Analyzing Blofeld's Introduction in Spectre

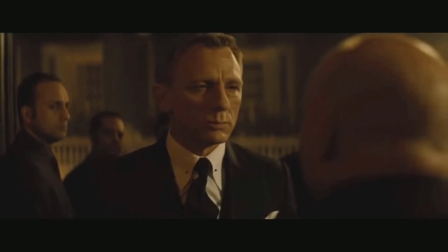(8:24)
For anyone seeing this for the first time, you have no idea what this means, and it is explained later in the film.
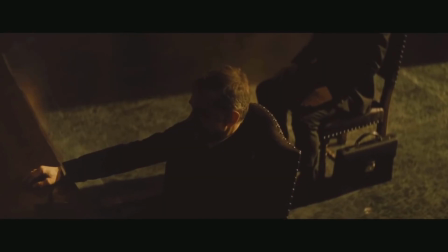(8:30)
This weird and creepy thing that he says with this evil smile on his face.
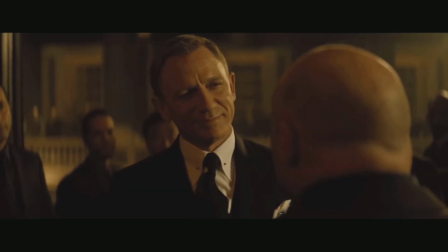(8:35)
I don't want to spoil anything, so I'll just leave it at that. Finally, James throws the security guard over the railing onto the large table,
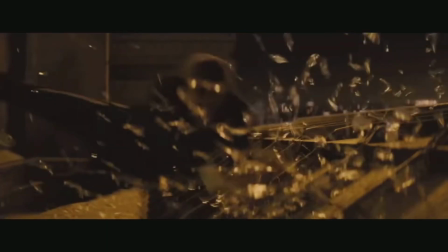(8:42)
and we see a glimpse of the leader just walking out, already out of harm's way, just gone.
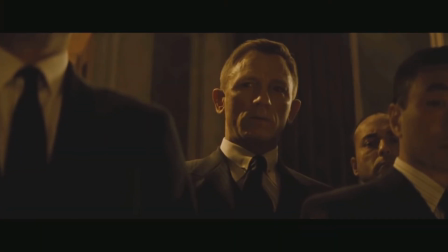(8:47)
The buildup, the tension, the dread in James's face, this scene is absolutely beautiful.
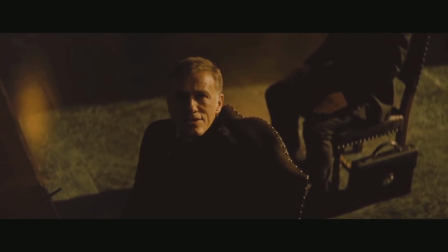(8:53)
But it also serves as an amazing introduction to the leader's character. Later, his name is revealed as Blofeld, one of the classic Bond villains.
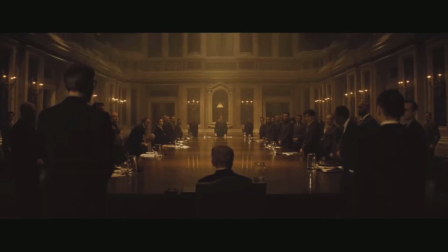(9:00)
This scene showcases just how much power he has, not with the actions that he does, but by the way he conducts himself, making his assistants do the simplest things for him.
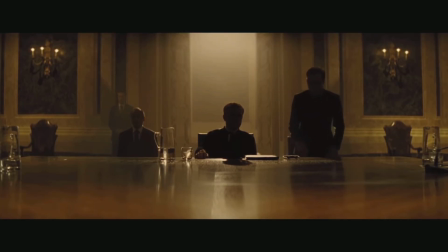(9:08)
The long pauses between speaking or giving commands, his silhouetted and mysterious presence at the end of the
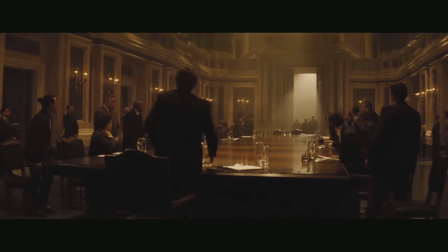(9:15)
table, his atmosphere as soon as he walked into the room, almost as if he had an aura surrounding him. This is someone to fear, and the film establishes that beautifully.
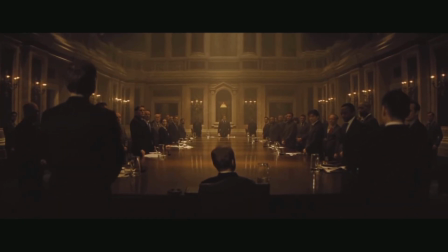(9:24)
I highly recommend everyone watches this film. It really is a fantastic film. All the Daniel Craig films are.
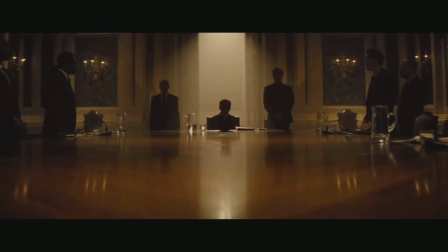(9:29)
I hope everyone learned a bit about how effective Spectre is at establishing its characters in amazing scenes like this one.
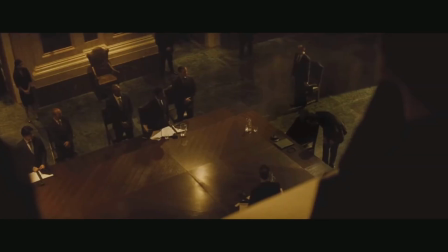(9:35)
Thank you for watching.